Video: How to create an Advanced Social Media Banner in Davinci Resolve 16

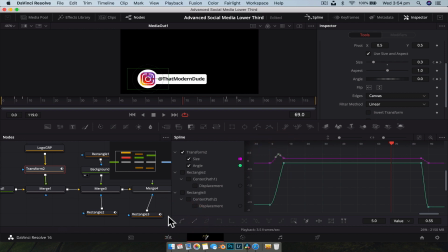Select and smooth, same with that one, smooth. I'm gonna smooth the crest as well, and then we're gonna select that one there and smooth. Nice and easy, nothing too fancy there. Then we're going to go to the rectangle one, same thing, fit to frame, zoom to fit.
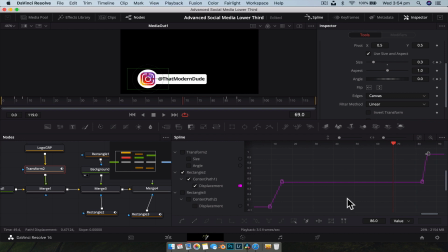I'm gonna select that one, shift S to smooth, select that one, shift S to smooth. And then we're gonna just open up the last rectangle, same thing, fit it, click it, shift S to smooth it. And that's just gonna really help our animation. Now there's a few more things we could do.
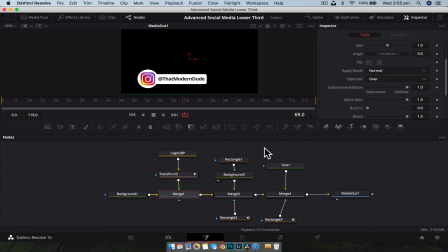In the merge nodes, this we can control some motion blur to help make this look a little bit more realistic. So what we're gonna do is, on each merge node, we're gonna go up to the top, go to the settings, and use motion blur. And we're just gonna leave default settings there. And that's just gonna add a little bit of a blur to everything animated prior to the merge node.
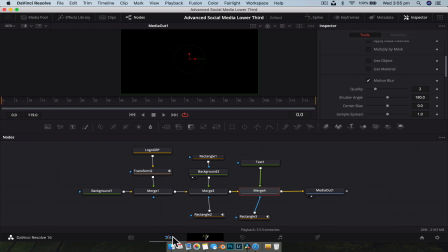Fantastic. So now, if we go back to our edit page, what we're gonna do is we're gonna drag that
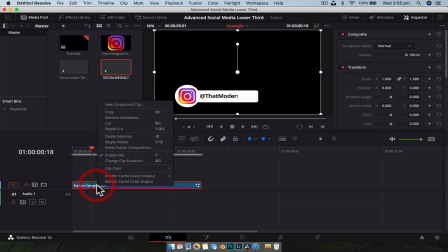fusion composition down, and we're just going to render this one. All right, so let's have a look at how this has turned out.
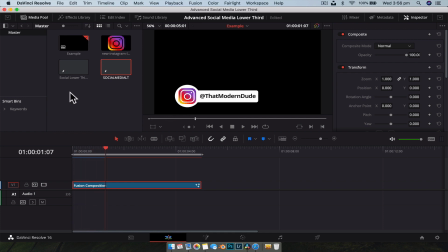All right, so I think the timing on that one's actually not too bad. And the reason it's not too bad is because, well, you know, I've done it before, so I already figured out the timing. All right, but let's, what I don't like here is, what's this mask? I don't like the way it sort of, it looks a bit too harsh.
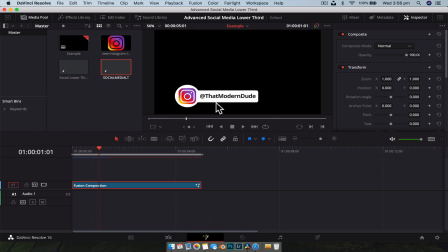So what we're gonna do is we're gonna go back to the fusion page, and we're gonna have a look at these masks here that control the animation.
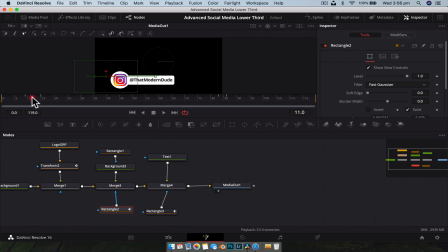What we're gonna do is we're gonna, let's go through like the center of an animation so we can see what's going on. All right, we're just gonna zoom in a little bit. And what we're gonna do in the inspector is we're gonna give it a bit of a softer edge. So if we do that, now we can, oh yeah, that's gonna look really nice. We're gonna do that again on the text, I believe.
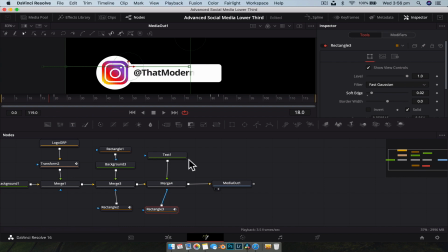Let's do it. Yeah, so that's gonna help it look a lot more natural, a lot less harsher.
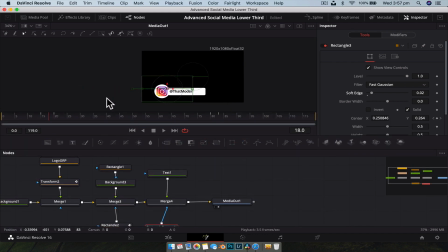Now, like I said at the start, sometimes you might wanna fix the animation up. Maybe you didn't get the timing just right, and that's really easy to do so. Currently, I don't mind the timing, but if you didn't, you could just open the keyframe editor up, and let's bring this up. And what you're gonna see here is, we're gonna zoom to fit so we can see everything,
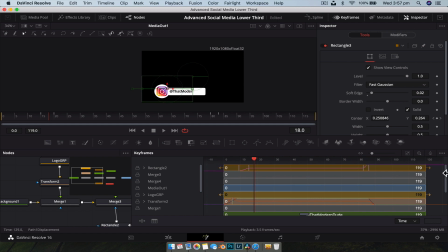is pretty much a weird bar chart which shows start frame and end frame, and all the keyframes are these white lines, okay? Just like in the timeline viewer here, and you can jump between them. Now, if I was to grab the rectangle, let's go to the transform to node, okay, which is the one that controls our logo.
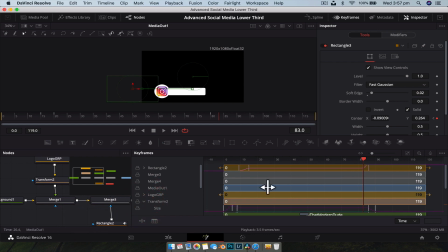So we go down here and drop it down. Now you can see, if we scroll down here, we have our white lines. If you click them, you can actually move them independently. All right, and that's gonna be how you retime the animation. We're gonna leave it as is for now.
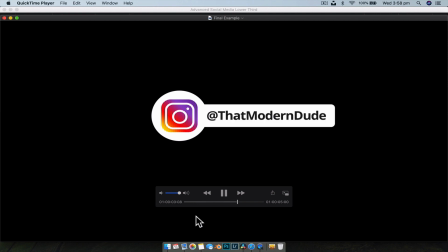All right, guys, so there you go. That's how you create a more advanced social media lower thirds for use in any of your videos.
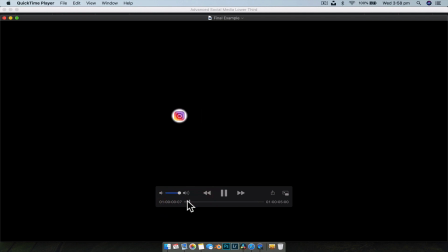Hopefully you found this video helpful and you learned a little bit more. If you did, make sure you hit that thumbs up button. And until the next video, see ya.